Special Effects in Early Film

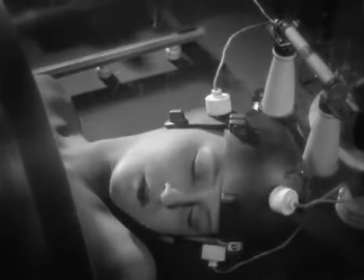In today's movie-going experience, the special effect, or visual effect, is pervasive.
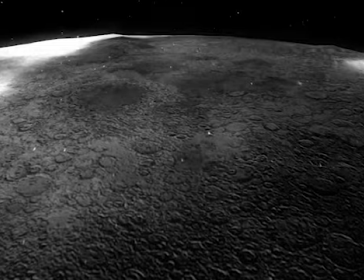Hardly any film gets made today for mainstream distribution that isn't touched
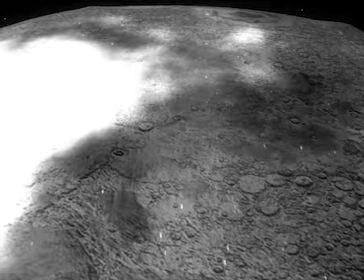up with powerful image editors that change everything from backgrounds to eye color.
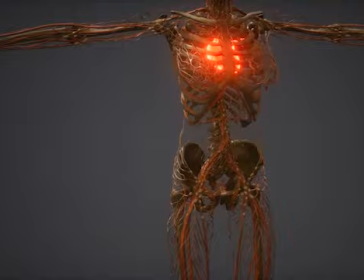Even the shape of faces and bodies are all manipulated today by incredibly sophisticated image manipulation hardware and software. In this CGI world,
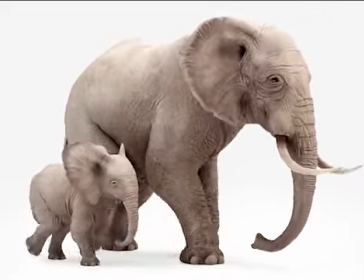computer-generated imagery world, much of what we see in today's action film or sci-fi thriller doesn't actually exist anywhere,
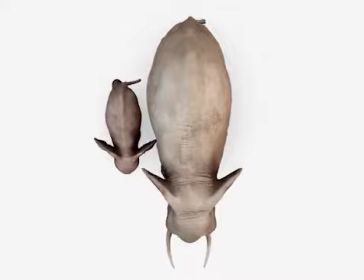but in the bowels of supercomputers and image manipulation systems.
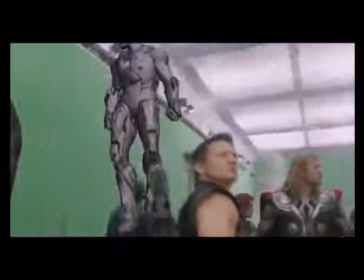Even street scenes in New York are actually shot many times in sound studios with chroma key effects,
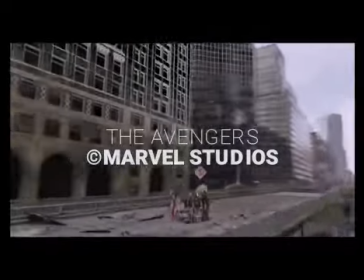with the actor no more being in Manhattan than in an airplane hangar in Southern California.
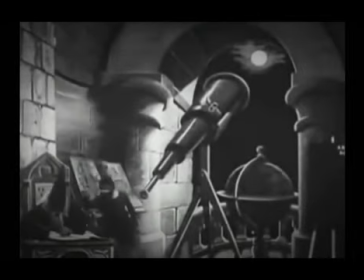But what you may not know is that visual effects were created as far back in time as the
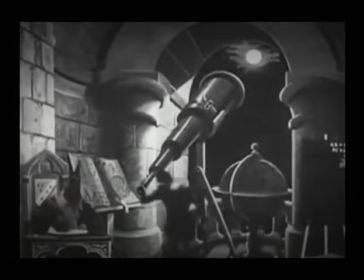1800s in some of the earliest events ever recorded on film.
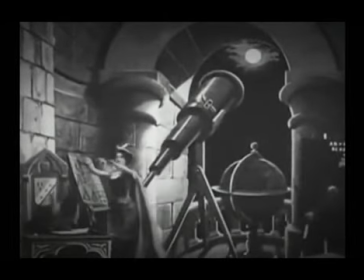And nearly all special effect methods, with the exception of CGI, were created and used widely before 1939.
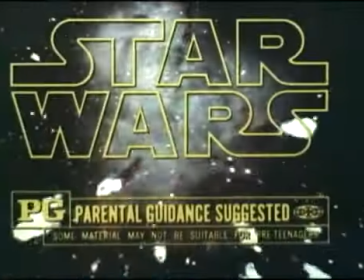Even the breakthrough visual effects movie Star Wars used many techniques that actually had their origins before 1939. One of the earliest and most grotesque examples of visual effects is a movie that is depicting the beheading of Mary,
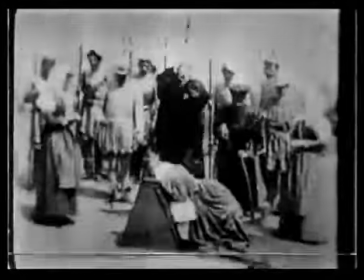Queen of Scots, in a black and white film made in 1895, where the stop-motion technique was used.
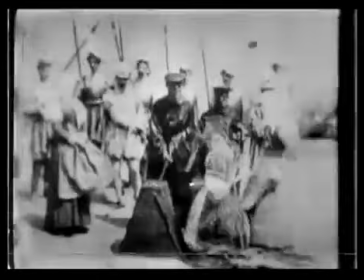In the scene, an actress knelt before the executioner and a crowd of onlookers in the film,
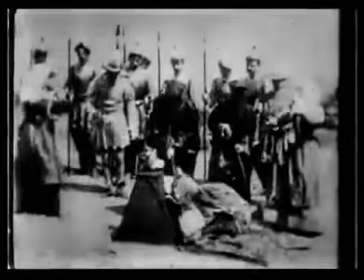and as the actor playing the executioner swung his axe down to accomplish the beheading, the director yelled,
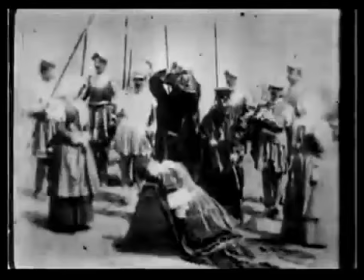"Stop!" And everyone, all the actors in the scene, froze in position.
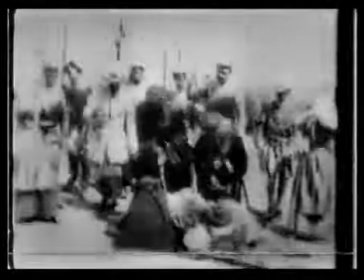Then a dummy dressed in the same clothes was placed in the same position as the live actress kneeling before the executioner,
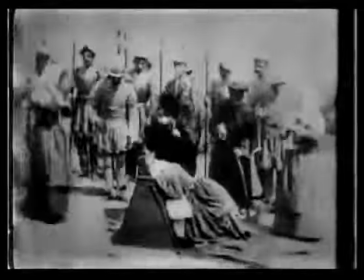and the scene continued, with director yelling "Action!" and the executioner finishing his swing downward.
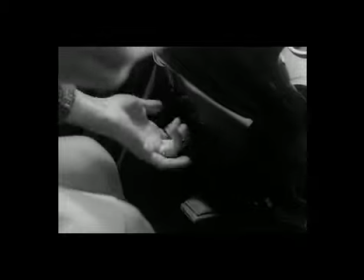Naturally, the effect was startling to audiences at the time because it looked like he actually cut off a live person's head.
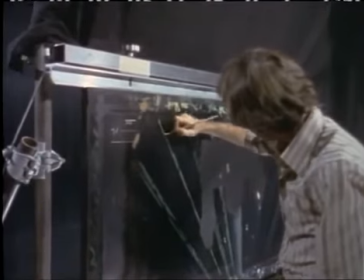Other effects, such as matte painting, where live action is overlaid to a pane of glass that has a scene painted on it,
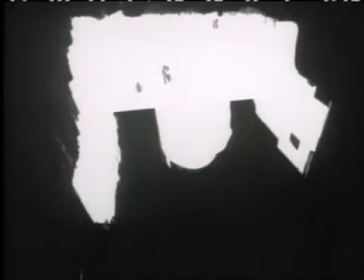made to look like someone is walking in old London town or driving a horse and buggy around the mountain,
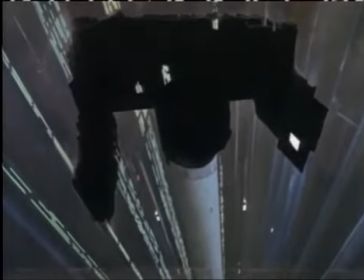when in fact the scene was shot against a plain black or gray background and then
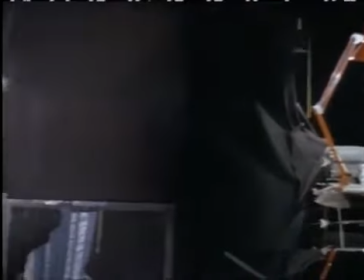superimposed on the matte to make it look like it was shot somewhere else.
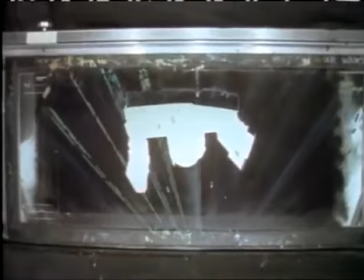Neutral density filters also created a simple effect: nighttime.
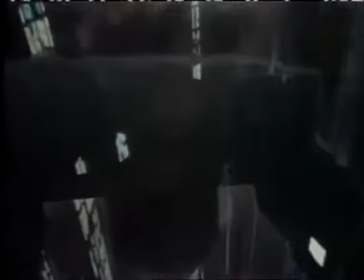By using a strong neutral density filter on the camera lens,
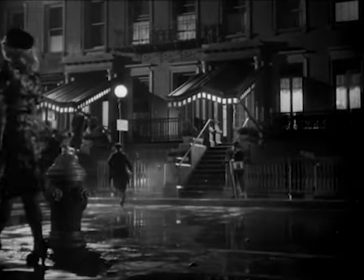scenes could be shot in the daytime and made to look like it was nighttime when the action on camera was occurring.
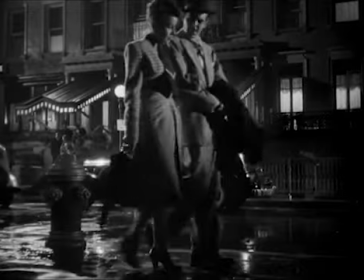A neutral density filter is a piece of glass that is in the shape of the round part of the camera lens and is dark gray in color.
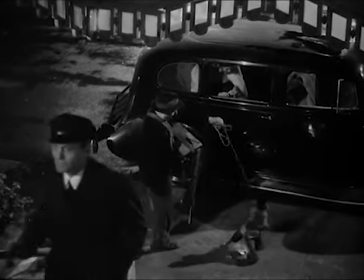The tint of the lens changes all the light the camera sees and causes it to record the incoming light much darker than it really is.
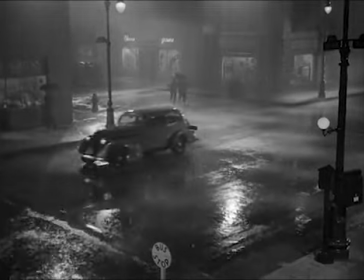It's easy to see if a neutral density filter is being used in a scene. Check out the chrome on a car in a night scene.
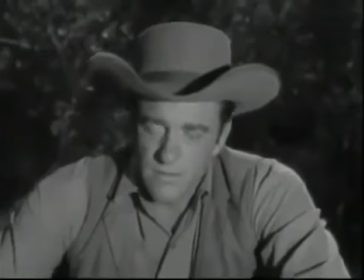If it has flashes of brightness to it, it's a scene that's probably being shot in the daytime with a strong neutral density filter.
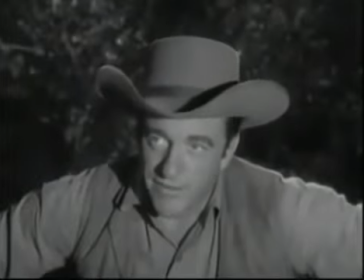Why did they use this technique? It was much cheaper and easier to film a scene in the daytime than to set up for night filming,
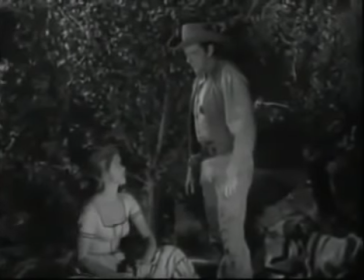which required much more equipment in the form of lights and reflectors and cables, and not to mention overtime, having to be paid to gaffers, riggers, stagehands, and others. Classic Reels TV invites you to watch and listen as we provide more insight to special and visual effects used in movies then and now.
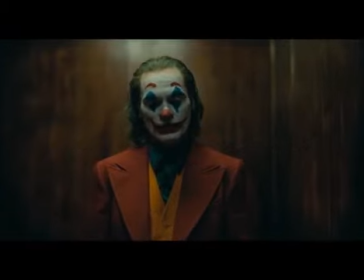From time to time, we'll point out more types of visual effects so you can recognize them yourself.